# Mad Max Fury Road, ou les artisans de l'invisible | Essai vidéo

I see these action movies as kind of visual music. The same issues when you're putting the notes together, the visual notes together, trying to find a causal connection one moment to the next, just as one would try to put music together.
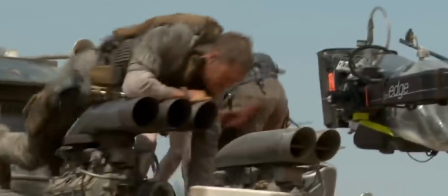267s
Construire de vraies voitures et orchestrer de vraies cascades est utile pour les acteurs qui pourront obtenir de vraies réactions.
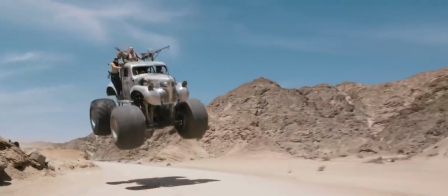272s
Mais le numérique sert la sécurité de ces acteurs et permet un confort dans certaines cascades. Par exemple, ce saut est bel et bien réel.
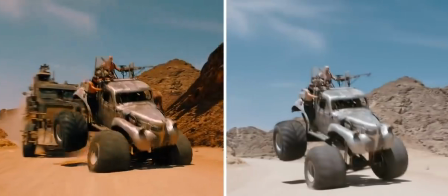278s
Par contre, la voiture derrière ainsi qu'une bonne partie du canyon à droite ne le sont pas, tout comme le canyon un paquet d'autres fois.
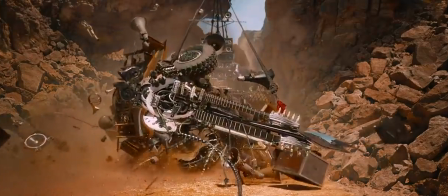284s
Et dites-vous que cette cascade a été réalisée à partir de rotoscopie. Une technique complexe et difficile à expliquer, donc je laisse mon ami spécialiste Dim le soin de vous éclairer. La rotoscopie, en gros, c'est détourer image par image un élément pour le détacher du décor et l'incruster autre part. Alors, c'est long, mais c'est incroyablement efficace. Ok, c'était simple en fait, c'est plutôt simple la rotoscopie.
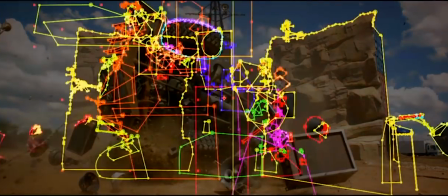304s
Un gars a donc détouré le camion et tous ses projectiles dans chaque image du plan pour ensuite donner naissance à cette merveille.
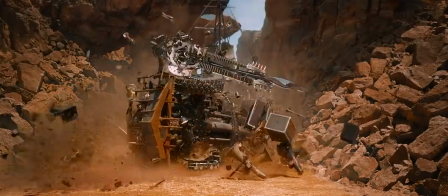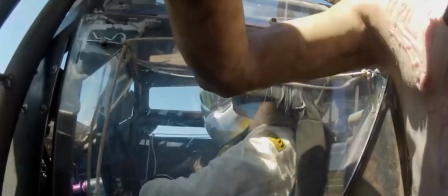316s
La cascade finale est donc un habile mélange entre un cascadeur qui a risqué sa vie dans ce camion et un travail monumental et numérique en post-production.
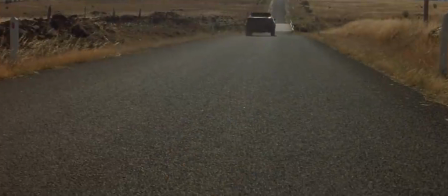324s
Miller a pour ambition de donner un nouvel éclat à une saga qu'il sait vieille. Si vous regardez les premiers volets de Mad Max, vous remarquerez que la caméra se situe la plupart du temps assez loin de l'action.
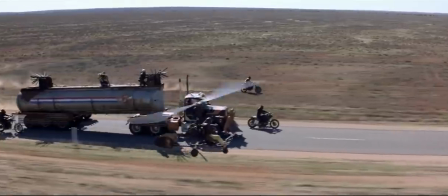333s
On regarde principalement des voitures virevoltées dans les airs, tandis que Fury Road, lui, nous plante dans le camion.
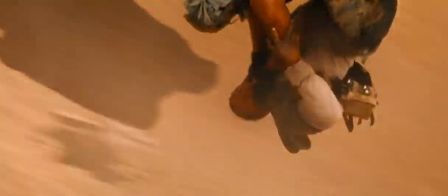338s
Quand les personnages doivent se battre sur des bagnoles qui filent à toute allure, on est réellement investi.
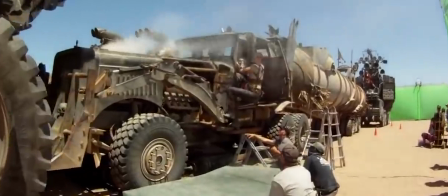345s
Mais comment arriver à rapprocher la caméra et investir le public? Des voitures statiques, des fonds verts et un gros ventilateur pour créer du vent et une sensation de vitesse.
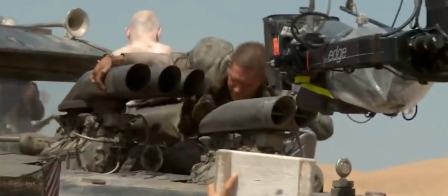353s
Une scène qui donne ça lors du tournage donnera quelque chose de bien différent dans le film.
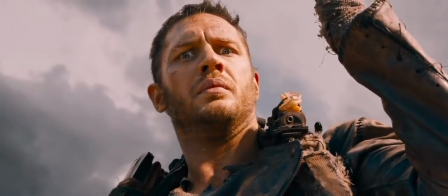362s
Et ça, c'est grâce au VFX associé à un merveilleux travail de mixage et de montage. Autrement dit, grâce à la magie de la post-production, notamment son aspect numérique.
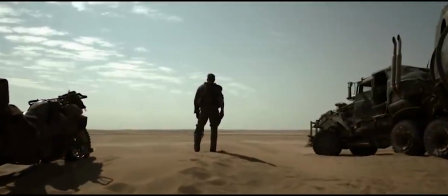370s
Fury Road embrasse les outils numériques sans pour autant oublier l'importance des SFX. L'un ne va pas sans l'autre pour Miller.
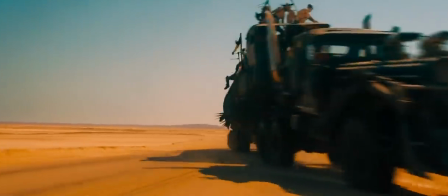376s
Le film reste impressionnant et organique, les lois de la physique sont respectées et les acteurs ont pu tourner en toute sécurité et éviter des accidents comme celui-ci. Il n'était pas supposé tourner comme ça. Il s'est pété une jambe. The biggest issue by far with the 1,000 crew was safety. The biggest problem by far is safety. That's a big safety concern, and you can do it much more freely than you could in the past. So the movies better be better, because you had much better tools.
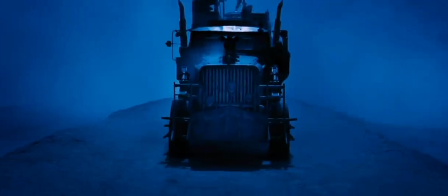410s
Le bras, le canyon, les gens, les voitures supplémentaires, tous les grappins, même les scènes de nuit sont fausses car tournées en plein jour et ensuite altérées en post-production pour recréer le ciel.
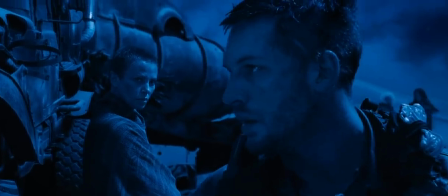418s
Des tas de choses n'existent pas, mais pour le bien du film.
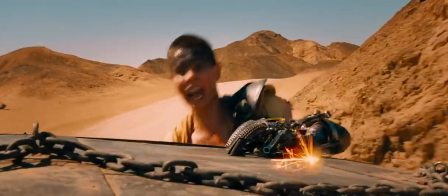420s
Sa fabrication est plus sûre, la vision de Miller mieux respectée, et quelque part, Mad Max Fury Road gagne en qualité, là où les trois précédents films n'étaient qu'une esquisse de sa vision.
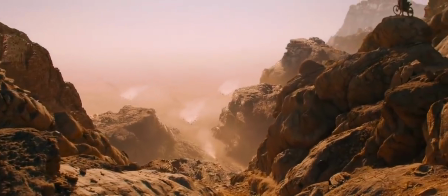428s
Il s'agit de prendre le meilleur du passé et le meilleur d'aujourd'hui, et quelque part, la puissance de Mad Max Fury Road doit beaucoup à ce qu'il s'est passé en post-production.
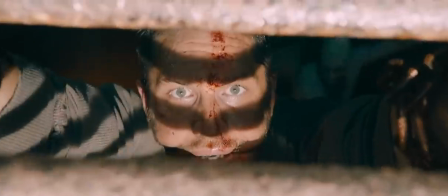436s
Que ce soit le montage, qui a été récompensé par un Oscar et qui en fait un film au rythme inégalé,
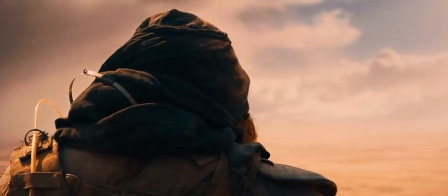439s
que ce soit l'étalonnage qui a donné à ce film cette patte si colorée que George Miller voulait à tout prix et qui est intimement liée au processus de colorimétrie,
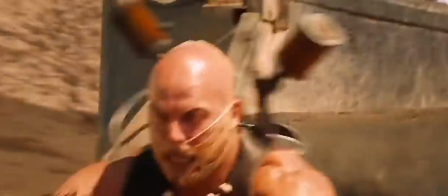446s
que ce soit le mixage qui fait que Mad Max Fury Road s'écoute comme une symphonie de bruitage et qu'on n'a pas le bruit des ventilateurs utilisés lors du tournage.
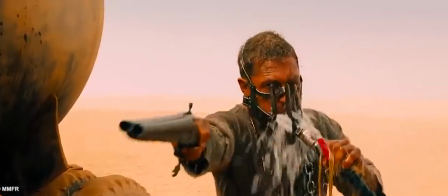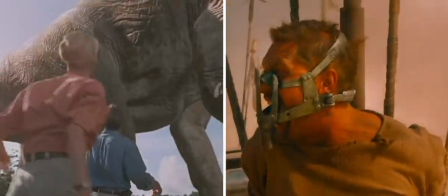460s
Comme le Jurassic Park de Spielberg en 93, George Miller a associé ses cascades pratiques avec un travail digital.
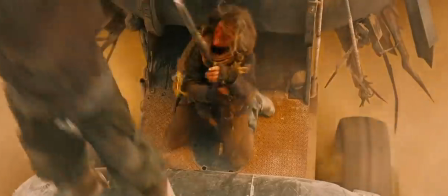466s
C'est risqué, mais nouveau, et ça rend son cinéma d'autant plus vivant.
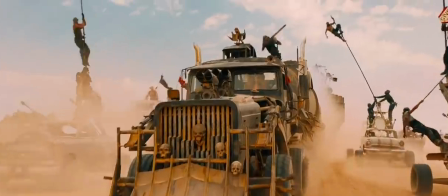469s
Nous découvrons la naissance d'une nouvelle façon de filmer l'action, là où, indéniablement, les blockbusters de l'époque se reposaient sur des effets spéciaux sans chercher à faire quoi que ce soit de réellement nouveau.
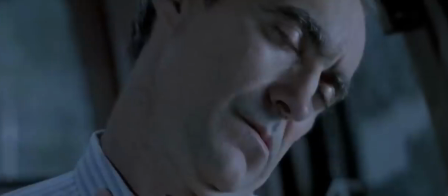479s
Après, Jurassic Park a apporté le numérique dans une tendance pratique, là où Fury Road apporte le pratique dans une tendance numérique, mais c'est un tout autre sujet.
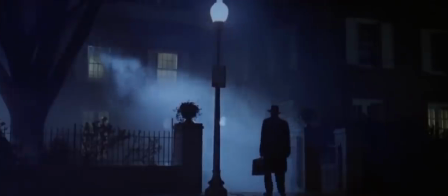486s
Comprendre ça, c'est comprendre que le cinéma est un ensemble d'outils qui élargit jour après jour les possibilités.